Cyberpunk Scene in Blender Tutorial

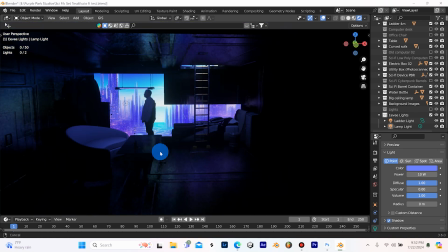[0:00]
What's going on, guys? It's Patrick from Purple Park Studios, and today in this video I'm going to show you how I made this cyberpunk looking
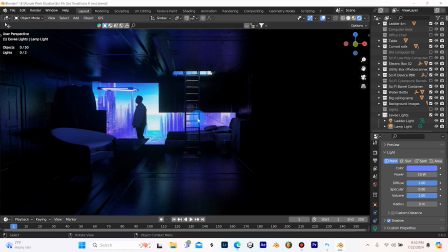[0:09]
apartment scene.
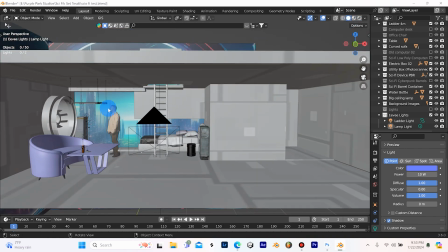[0:12]
So as you can see right here, I just basically constructed some general mesh for the room,
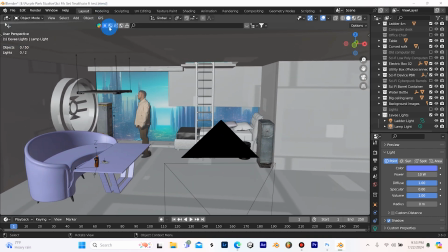[0:18]
and then I got a bunch of these assets off of Blender Kit. So I just went up to here it was, and I typed in, you know, couch or, you know, bed, something like that, and then you get a bunch of assets. So if I do that right here,
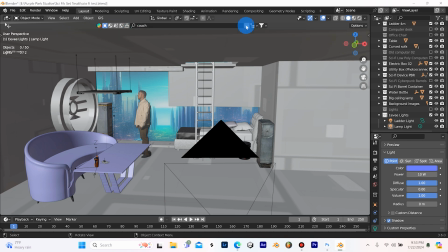[0:34]
see, I'll type in couch, and then we hit this little I search bar, you'll see a bunch of couches pop up here.
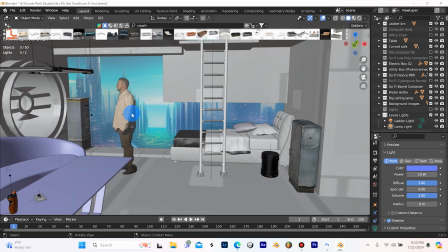[0:41]
So if you don't have Blender Kit enabled, you need to do that. So then the footage here, we can see it's just some footage of myself that I filmed today in front of a green screen.
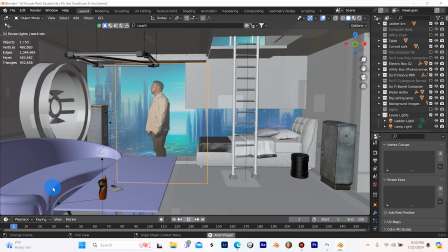[0:49]
So it's really slow right now because of all these different assets in the scene. Some of them have a lot of polygons, but as you can see, we have the footage moving there. And I'm in 3D, so you can see the feet moving.
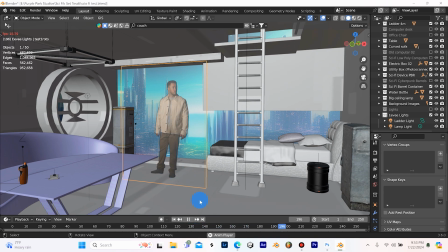[1:02]
They're pretty well lined up with the floor for the most part. I might have to do some refining.
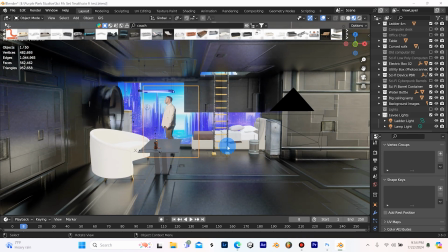[1:10]
So if we go right here to look dev mode, you'll see that this is how it looks. And then if we go to rendered mode, it's where it really gets interesting.
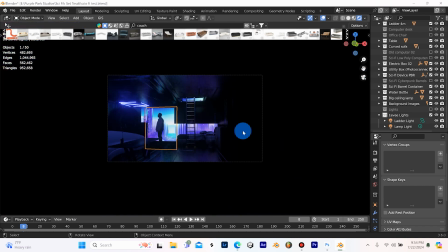[1:18]
So if I click on this camera here and look through my camera mode, that's what I see.
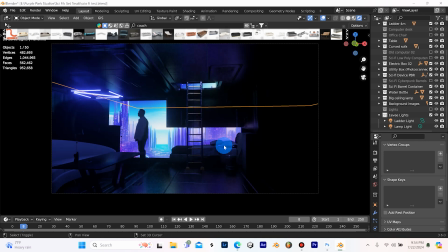[1:23]
And we can just scroll in here to see a little bit better. So there's some cool things going on in this scene here.
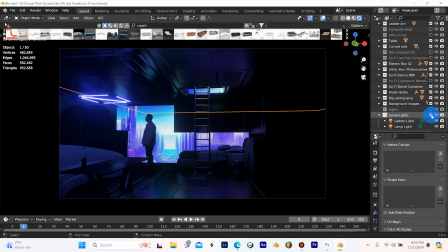[1:32]
And I'm going to go ahead and turn off this folder here called EV Lights. And you'll see when I do that, it looks pretty cool. And you get that cool silhouette look, but I kind of wanted to show a little bit more of the room here.
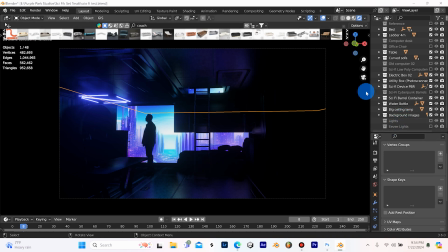[1:46]
So before we get into these lights over here, I just want to point out that this I am using in
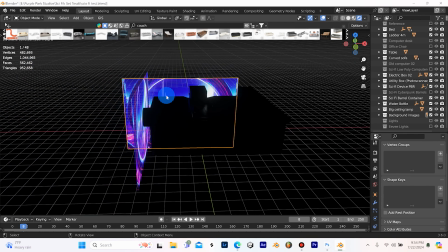[1:53]
images as planes right here with an emission turned up. So it's just a picture of a cyberpunk city that I made in Photoshop.
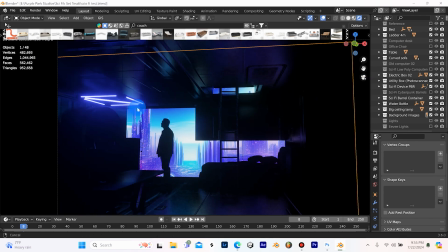[2:02]
So I really like this lamp up here in the corner. It just looks really cool. So I actually added a light for that.
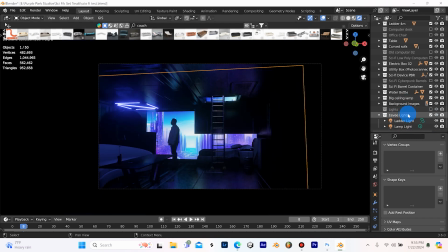[2:08]
So if I go into my EV lights folder, and I'll just make sure that that lamp light's on. So here's without the lamp light, and then with the lamp light. So I'm just kind of faking a little bit of light that this lamp would cast down here on the couch. It's like kind of like glowing, kind of bluish, looks cool.
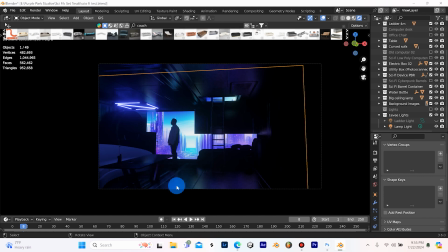[2:25]
And then it just shows these little objects here on the table, and you get to see a little more of the room while you're still keeping that silhouette look, which I fell in love with. So that looks cool, but I thought there's something kind of missing. Like, this side of the room feels too dark, just too like boring.
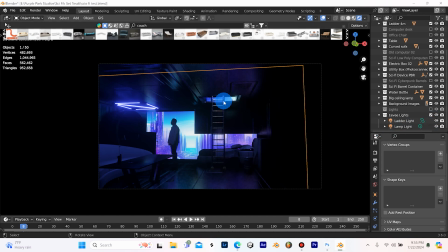[2:41]
So I put a light up here just above, and I think I made that, if I click on the ladder light and I scroll down here, yeah, it's an area light. So what this light's doing, as you can see, it's adding some light on the ladder, which just kind of makes it look like magical.
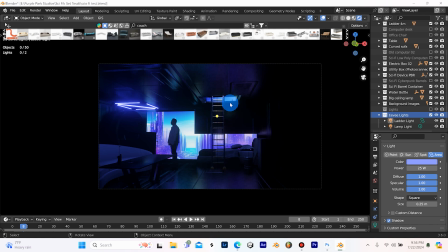[3:00]
Like, if you were climbing up this ladder, you'd probably have a really cool rooftop view. So it kind of just gives the whoever's looking at the picture something to perceive. And then one of my favorite things is, if you look, and I'll zoom in here,
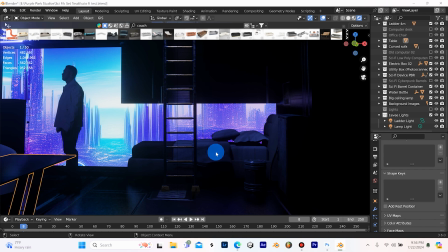[3:14]
if you look, you can actually see that this light is now hitting this side of the bed, so we get this really cool,
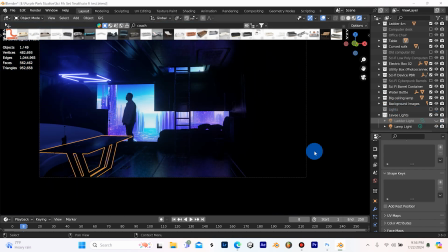[3:21]
like, if I just turn off this light, it looks cool, but then when I turn that thing on, you get this like ambience, like you still get the city coming through underneath these pillows here.
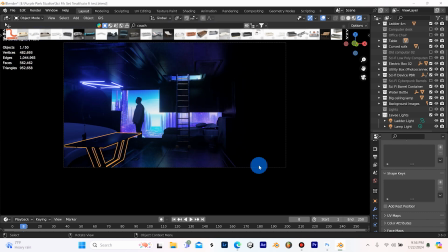[3:31]
It just looks really cool, brightens up this side of the room, but you still get the general gist of the vibe.
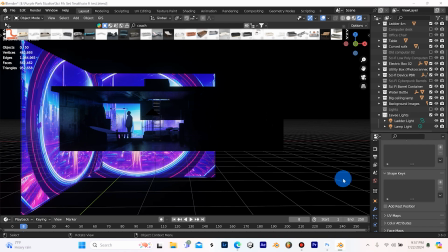[3:40]
So I did also try a render in cycles, and this is how it turned out, but I really like the way my EV render turned out.
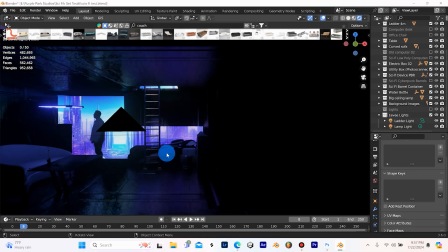[3:46]
So if I want to use this in any kind of animation, just based on my test renders,
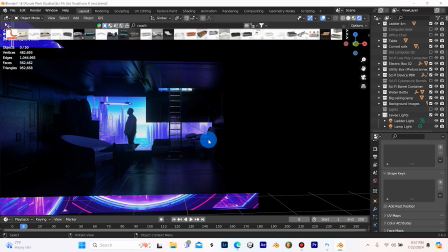[3:51]
I'm probably going to need to replace all the furniture and a lot of the things in the room with much lower poly.
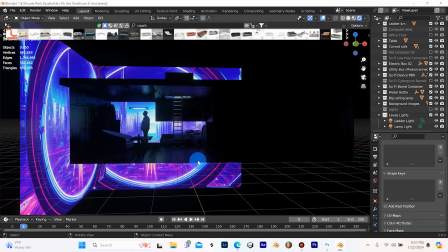[3:57]
So I'm going to figure out a way to go about the best way to go about doing that,
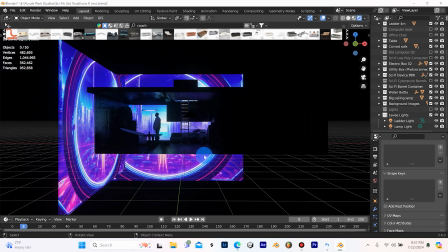[4:00]
so I can use this little scene in animation, because right now it just can't handle rendering it on my laptop.